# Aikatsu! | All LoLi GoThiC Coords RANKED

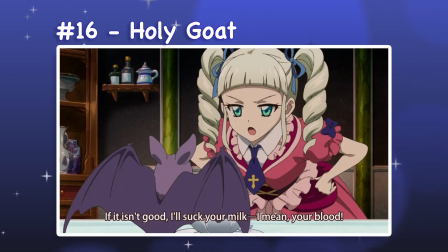However, it retains its GoThiC elements through darker accent colors and a prominent cross symbol on the tie.
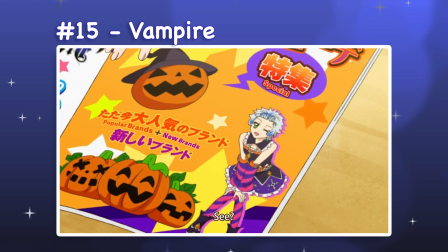15. Vampire. Vampire is a two-piece set with ankle boots and thigh-length socks, and is part of the Nightmare Halloween collection.
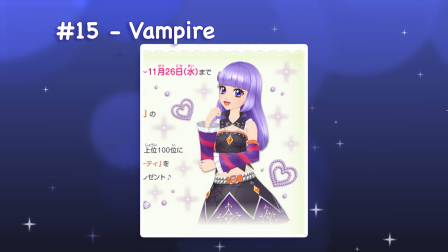I was torn on where to rank this outfit, as it isn't shown very well in the show, but overall I like the parts that we can see.
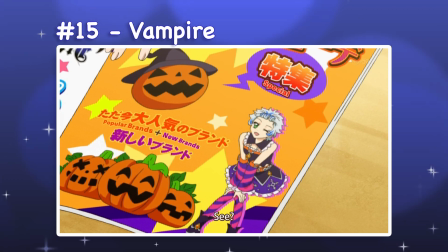A colorful and fun design suits the Halloween concept well, and I like how creative the bell sleeves and flare boots are.
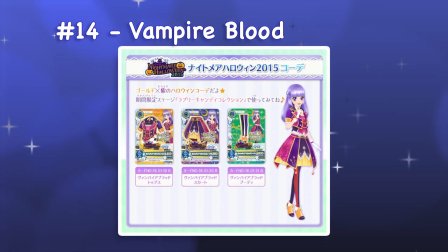14. Vampire Blood. Vampire Blood is a cropped jacket and skirt set with ankle boots and tights that also belongs to the Nightmare Halloween collection.
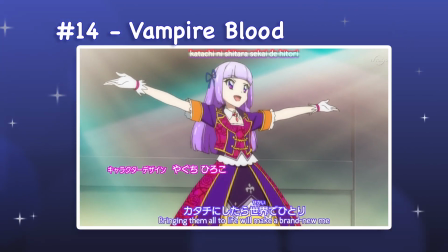The jewel tones of this outfit stand out very well and suit the rose and thorn pattern used in the top and the skirt.
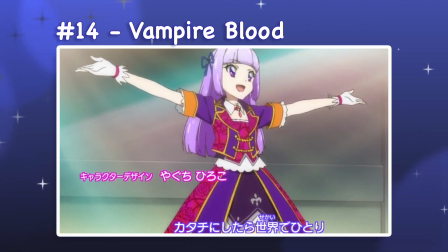Only the orange cuffs on the sleeves strike me as slightly out of place, but they're easy to overlook.
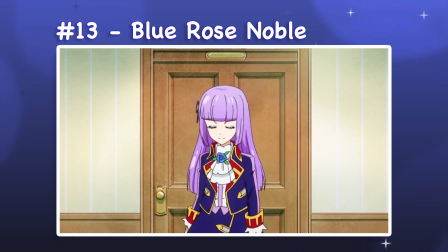13. Blue Rose Noble. Blue Rose Noble is a jacket and skirt set with knee-high boots.
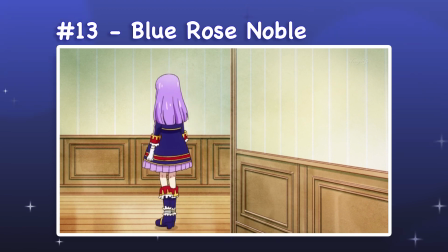The blue, red, and gold color palette works really well with the military inspiration of this outfit.
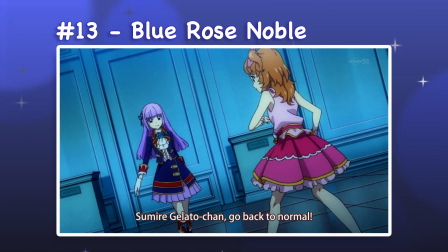However, it sneaks in a lavender blouse and pleated skirt layer that totally contradict that theming.
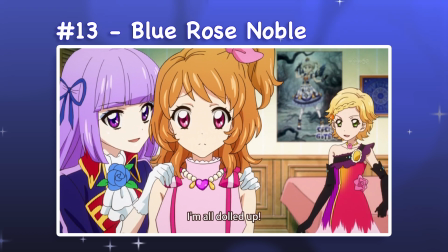Because the lavender accents match Sumire's hair color, they become a unifying element. On any other character, the colors would clash a lot more.
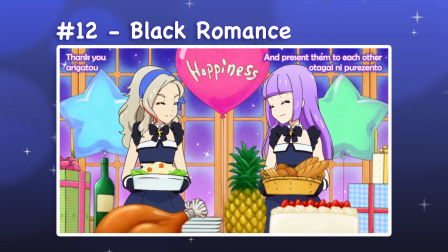12. Black Romance. Black Romance is a two-piece set with knee-high boots that has a relatively sleek silhouette.
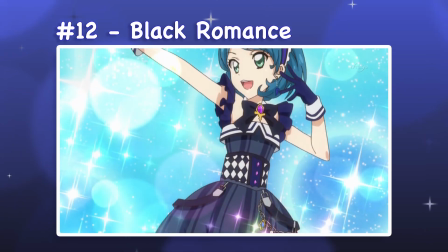The main highlight for me is the top, which has adorable ruffle straps and a sailor-style embellishment at the neckline.
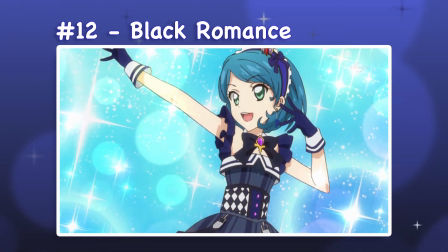The large bow on the choker makes the design seem a lot more youthful. The patterns on this dress have been entirely removed in most shots, but a simplified version is shown once in a still frame.
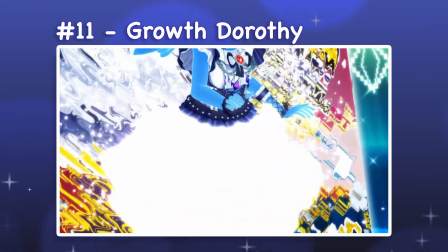11. Growth Dorothy. Growth Dorothy is a blouse and skirt premium wear set with pumps and tights.
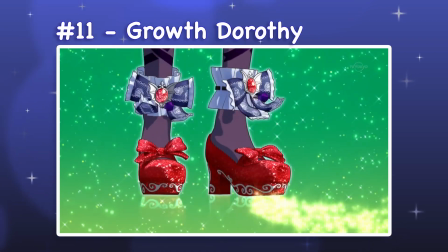It is part of the Wizard of Oz collection, and I have it placed this low because the skirt is way too busy for my taste.
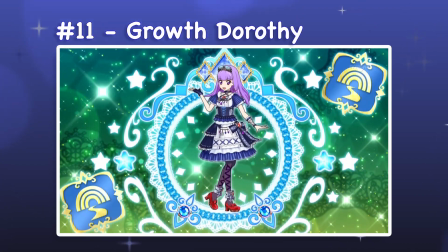Between the ruffles at the hemline of the top and the three tiers of the skirt, the bottom section of the dress is broken up into 9 visual segments.
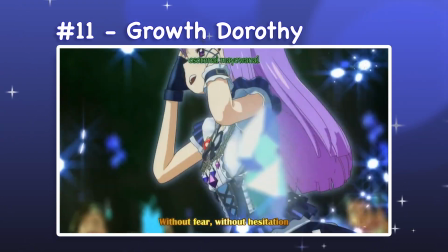I think this is a very creative take on the Dorothy theme, but the visual rhythm is too disjointed for me to rank it any higher.
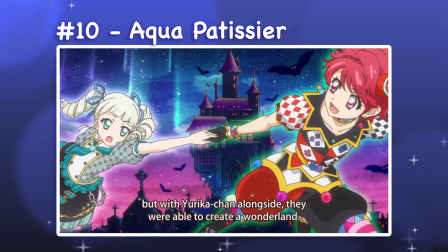10. Aquapatissier. Aquapatissier is a two-piece set with heels and tights.
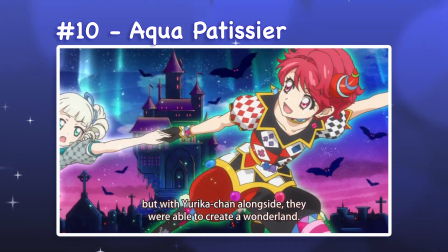I'm definitely biased by the fact that teal is one of my favorite colors, but I appreciate the limited palette of this design and the variety in solid and patterned pieces.
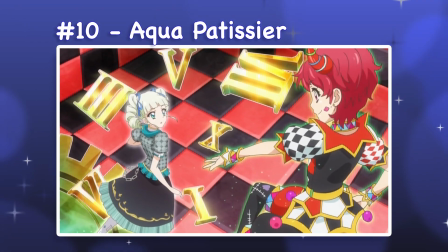The Baker theme gives the top a unique panel structure, but jewels and gold accents retain the sophisticated aesthetic of the brand.
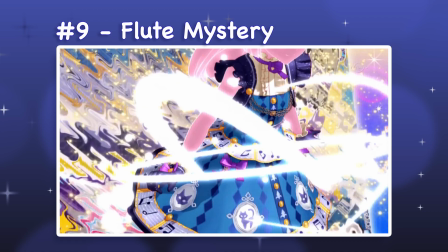9. Flute Mystery. Flute Mystery is a blouse and skirt set with pumps and tights.
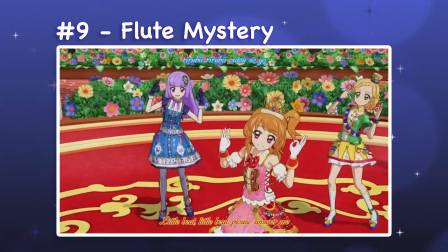It belongs to the Town Musicians of Bremen collection, and the novelty of the theme helps boost its rank for me.
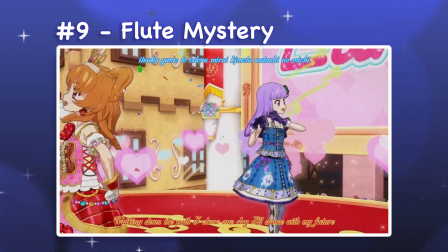I like the musical note pattern used as trim, although I admit that the cats on the skirt feel a bit random.
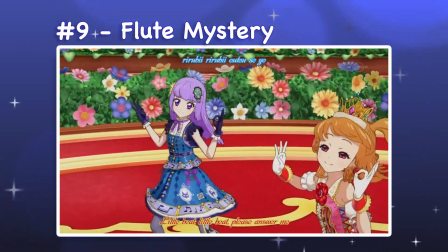The gold buttons help carry the colors of the musical notes through the rest of the outfit, and it looks very cohesive as a result.
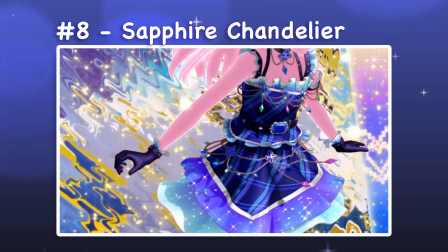8. Sapphire Chandelier. Sapphire Chandelier is a camisole and skirt set with ankle boots and is part of the jewelry collection.
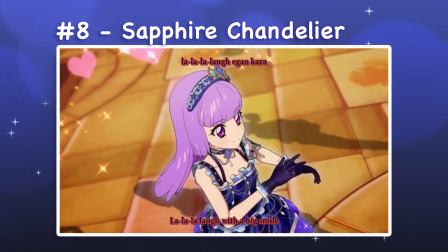This is a beautifully balanced design, with each color and texture being carried through the design well. However, I'm not convinced that the sparkly gradients match the gothic theme of the brand.
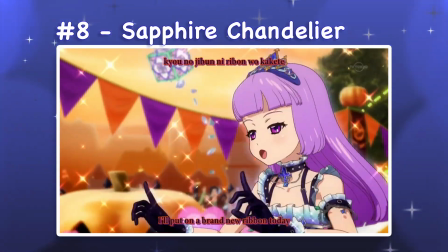I wish they had found a different interpretation for the sapphire concept, like a more graphic print or solid gemstone embellishments.
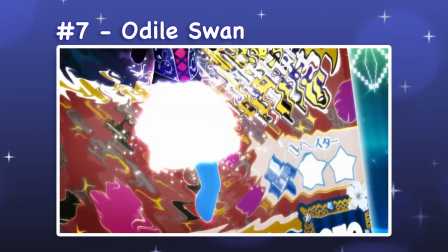7. Odile Swan. Odile Swan is a two-piece set with pumps and stockings.
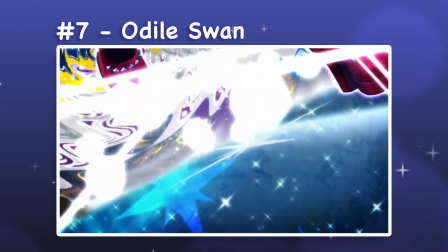It is part of the Swan Lake collection, with Odile being the name of the Black Swan antagonist.
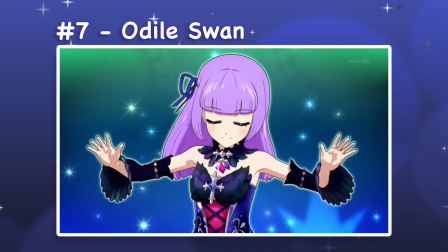I appreciate a lot of the details of this design, especially the iridescent feathers and the cross and stud embellishments.
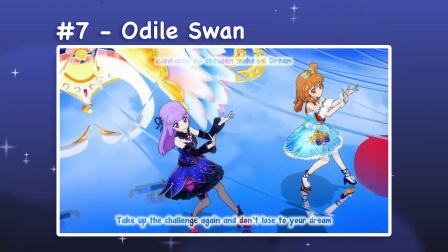The dark jewel tones and corset lacing also help to retain the gothic theme. 6.
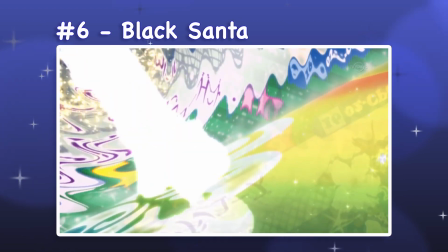Black Santa. Black Santa is a two-piece set with knee-length boots and stockings that belongs to the Party Deco collection.
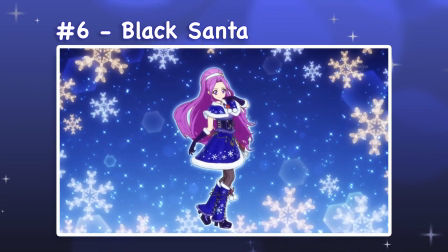I have a soft spot for winter outfits with fur trim, and especially love furry bobble details, so I'm very biased in this ranking.
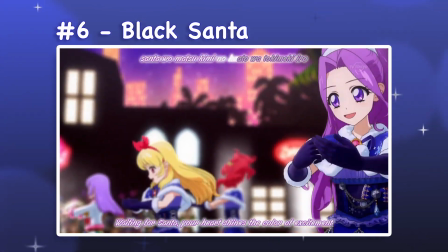That said, I like how the red jewels, chains, and corset lacing bring some edge back to this outfit.
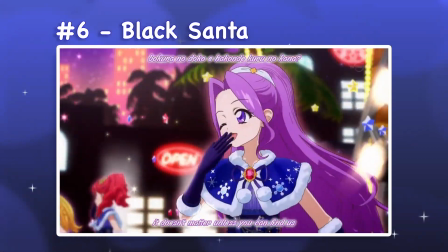The leg warmer shape of the boots is very unique, and the sheer stockings look great with them. 5.
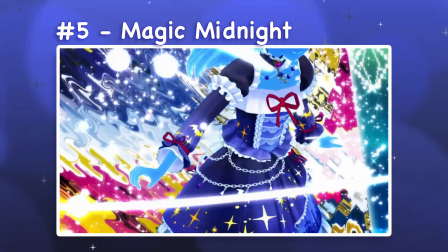Magic Midnight. Magic Midnight is a blouse and skirt set with knee-length boots and is part of the Cinderella collection.
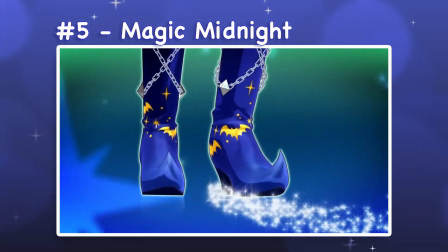The Cinderella theme is very vague, mostly referencing a night scene, a castle, and a witch.
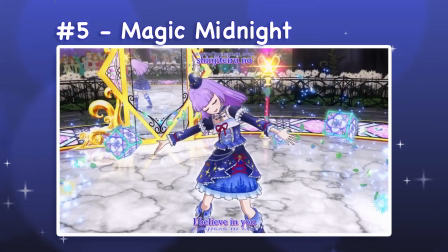However, as a witch outfit, I think it works very well. The tiny hat and pointed boots create interesting shapes, and the lace-textured top is nicely balanced against the smoother skirt.
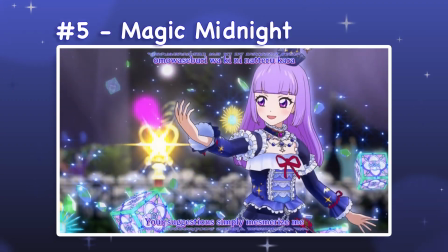All of the details work well together, and I love the gold baton star accents. 4.
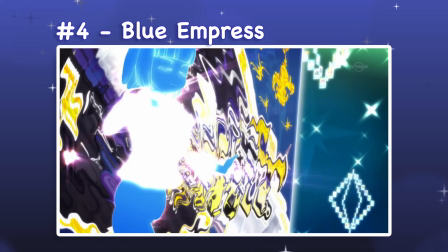Blue Empress.
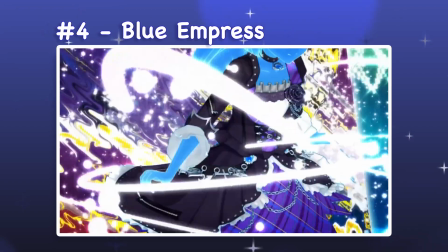Blue Empress is a jacket and skirt set with calf-length boots and tights.
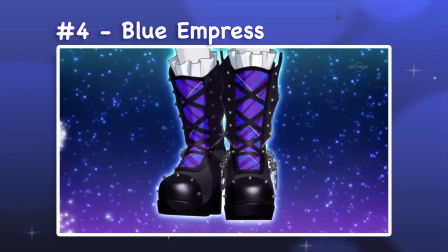This design uses a lot of sharp lines, batwing shoes, batwing sleeve cuffs, a torn hemline, and zippers across the back of the skirt.
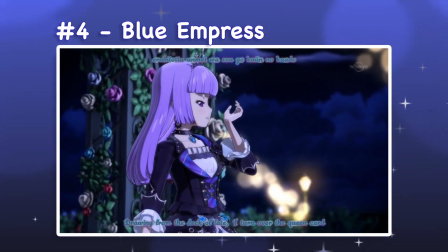Studded bands and metal charms add more complexity, and ruffles are kept subtle. As a result, the regal concept is achieved through a more aggressive image.
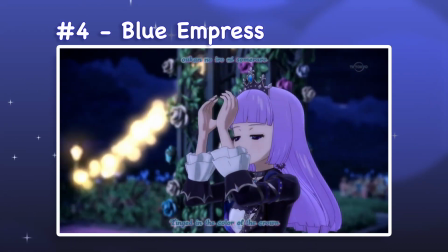Although many of the dresses so far have been aesthetically similar to this one, I think this one stands out for its grungier elements.
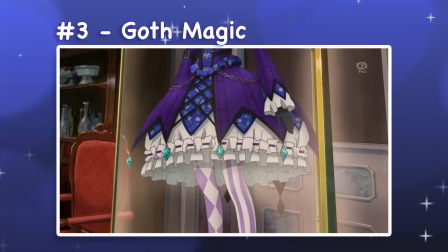3. Goth Magic. Goth Magic is a crop jacket and skirt set with heels and tights.
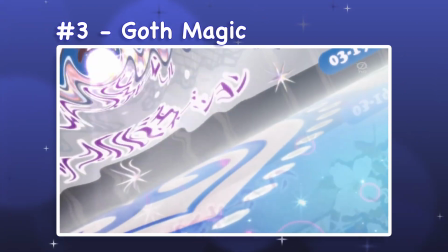To me, this is an enhanced version of Blue Empress. The batwing motif is a lot more explicit here, and the silhouette is a lot more dramatic.
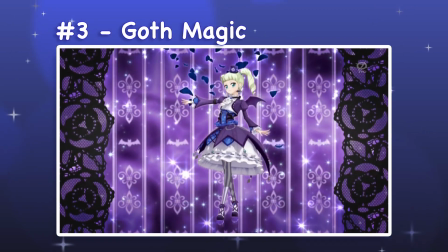This design has so much impact because of how graphic and exaggerated each element is, with each one containing subtle details that don't distract from the strong shapes of the pieces.
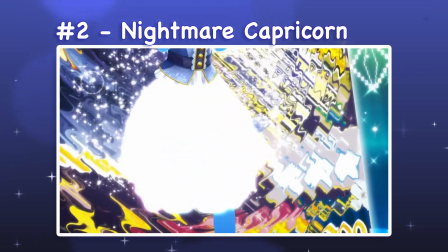2. Nightmare Capricorn. Nightmare Capricorn is a blouse and skirt set with ankle boots and tights.
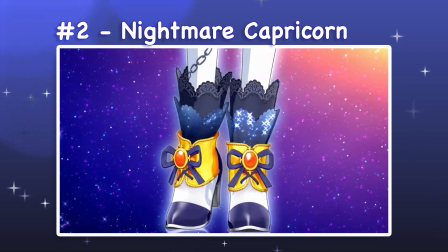It adds to the dramatic impact of goth magic with the blue and orange color contrast, large bell details, and prominent feathered wings.
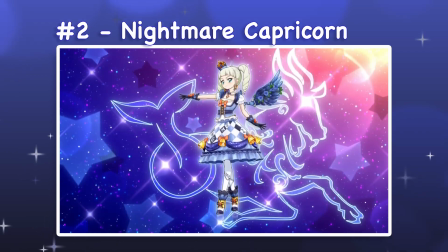It is one of the most popular premium wear dresses because of how bold the elements are.
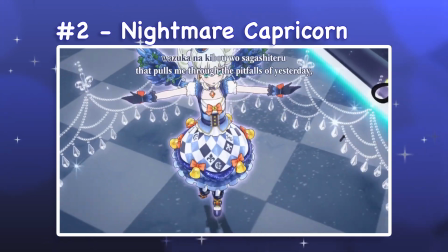The large scale of the embellishments and patterns make it recognizable from afar or a small scale, making it extremely memorable.
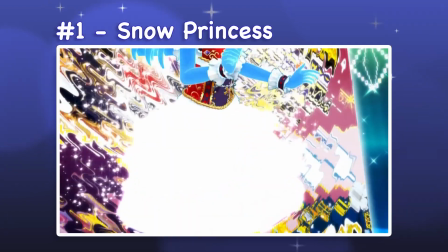1. Snow Princess. Snow Princess is a two-piece set with knee-length boots from the Snow White collection.
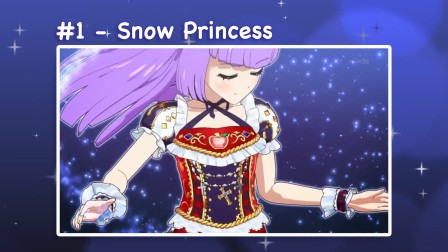This is my favorite LoLi Gothic design because of how intricate each piece is. The embroidery, brocade prints, cord trims, and tiny jewel embellishments are extremely well designed.
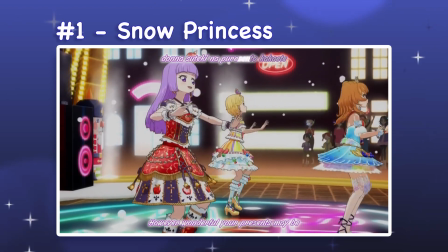There is clear color blocking that highlights each graphic element, and the overall impact is gorgeous.
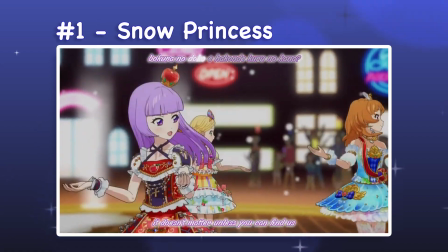The Snow White theme is perfectly portrayed by the iconic apple motif, and the puff sleeves and regal color scheme complete the princess reference. Let me know your favorite LoLi Gothic chords in the comments below, and look out for my featuring girl ranking next week. 目標ギャラクシースターライトだぜ。イエー。 Bye-bye!